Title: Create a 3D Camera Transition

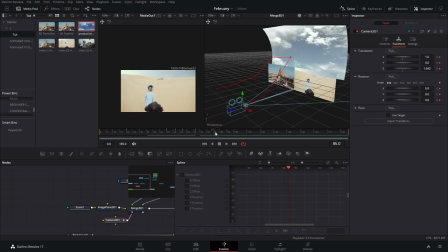[11:37]
it's a little bit too fast what we can do here is go to the camera here in the spline tool and we're gonna select these points and we're gonna and then we're gonna drag these to the side a little bit so that there's a few more keyframes in between like that so there's
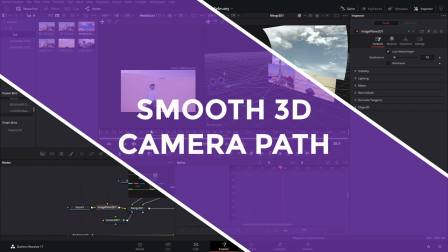[11:56]
a little bit more of like a smooth movement okay after you are happy with that basic movement one last thing that we can do is
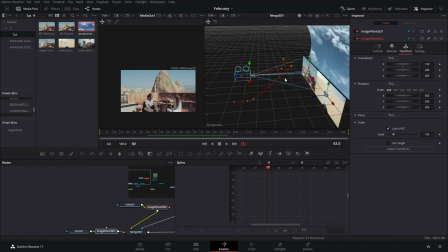[12:04]
we're gonna actually select this path right here and we can select this make sure that's all of it all of the points are red and yellow we're gonna
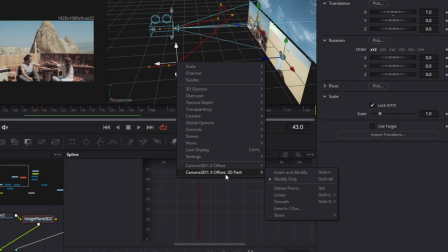[12:13]
right click and then where it says 3d offset path we're gonna go to smooth and then we can smooth x y
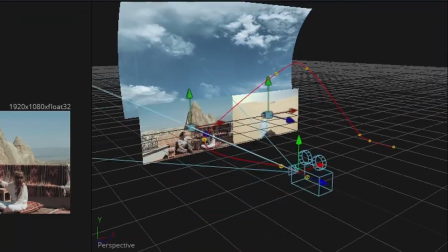[12:23]
and z that's gonna make the whole path have a little bit more of a curve shape and
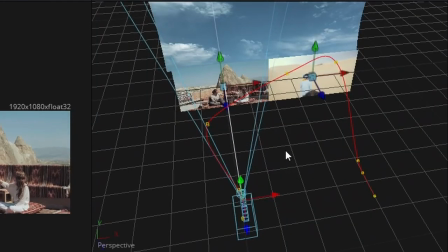[12:29]
that's gonna make the movement a little bit smoother in terms of like that quick
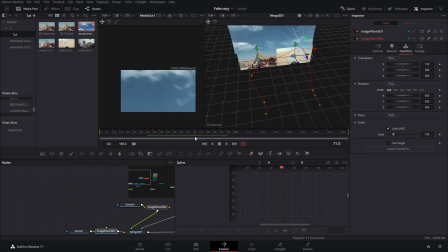[12:34]
impact there he goes and now one thing that i just noticed that that these original clip had a little bit of a blurry beginning it's not something that i added but if your clip doesn't have that you can actually do that as a way to sort of like mask or paint a little
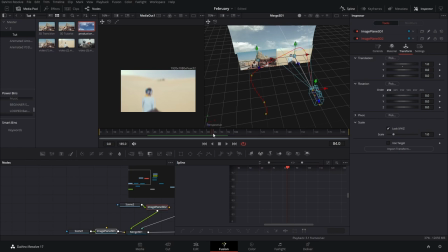[12:49]
bit over and then reveal it that way it's going to make it uh look a little bit smoother in case your clip is not like that for straight from the beginning and it sort of add a little bit of a parallax effect two right here with this camera movement okay so i think
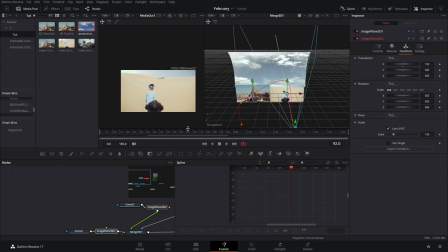[13:05]
that is pretty much it i don't think that i forgot anything about these it's really up to you and how much you want to play
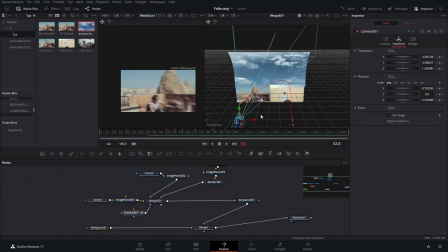[13:12]
around with this if you want to make this last longer so if you want the sky to be shown a little bit more you can go and just adjust the time that it takes for the whole camera to rotate right here so you just go to the spline tool and make
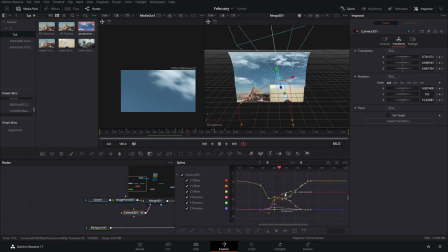[13:27]
sure this point is right here so that you know where you are and holding shift you can move this a little bit to the side so that's a little bit slower there there's a little bit more of a pause and then you can go to that second scene now another thing that i noticed
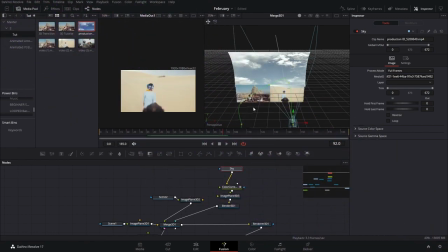[13:42]
that this guy is this one is a video right so if it's moving and it's too slow that to even notice you can go and add a time speed here and you can play around with the speed settings so that maybe it moves a little bit more and that the people are actually able to see that's a
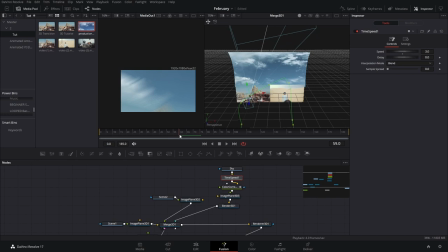[13:58]
real sky moving in there but yeah and if the camera is too close to the sky right here you can also play around and make these go a little bit backwards so they can see a bigger portion of the sky and then it goes back like that you
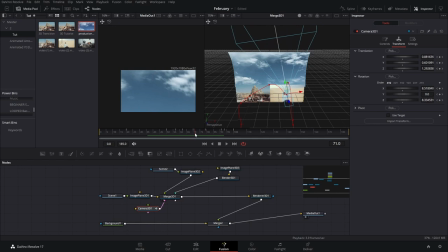[14:16]
can always tweak points here if you don't like it you can go back here and just erase these keyframes and there you have that now that is it for this video i am not sure if i can actually save this and share with you as a project file because it's sort of like
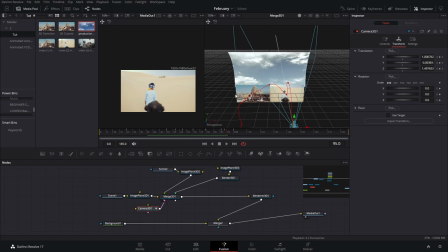[14:33]
really depends on the footage that you have i might be able to and then you can just replace these actual screens with your footage but yeah let me know if you will be interested in me sharing these and i'll see if there's a way so that you can use these and play around with it because otherwise you will just have to build
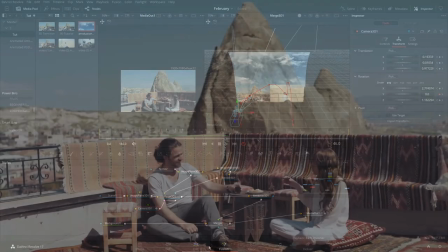[14:48]
these from scratch let me to show you the whole thing in full screen so
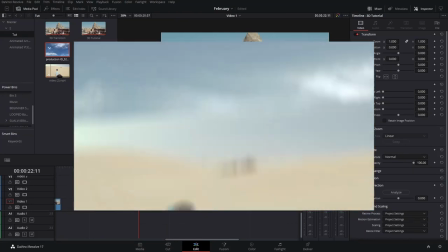[14:58]
that is pretty much how you would do this if you want to add more clips you just all it's all about just rinse and repeat that same process with
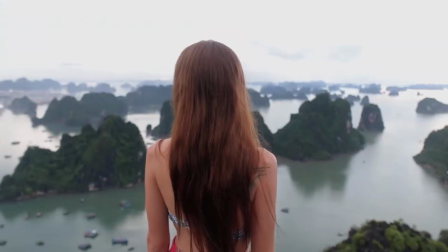[15:05]
more clips like you have seen in the intro of this video and this is actually cool for travel videos but you might be able
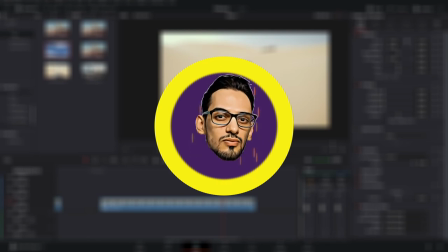[15:12]
to use this effect with pretty much anything else just something that has to match the style of both clips maybe a car video and then you just go from one part to another part of the cart using something like this.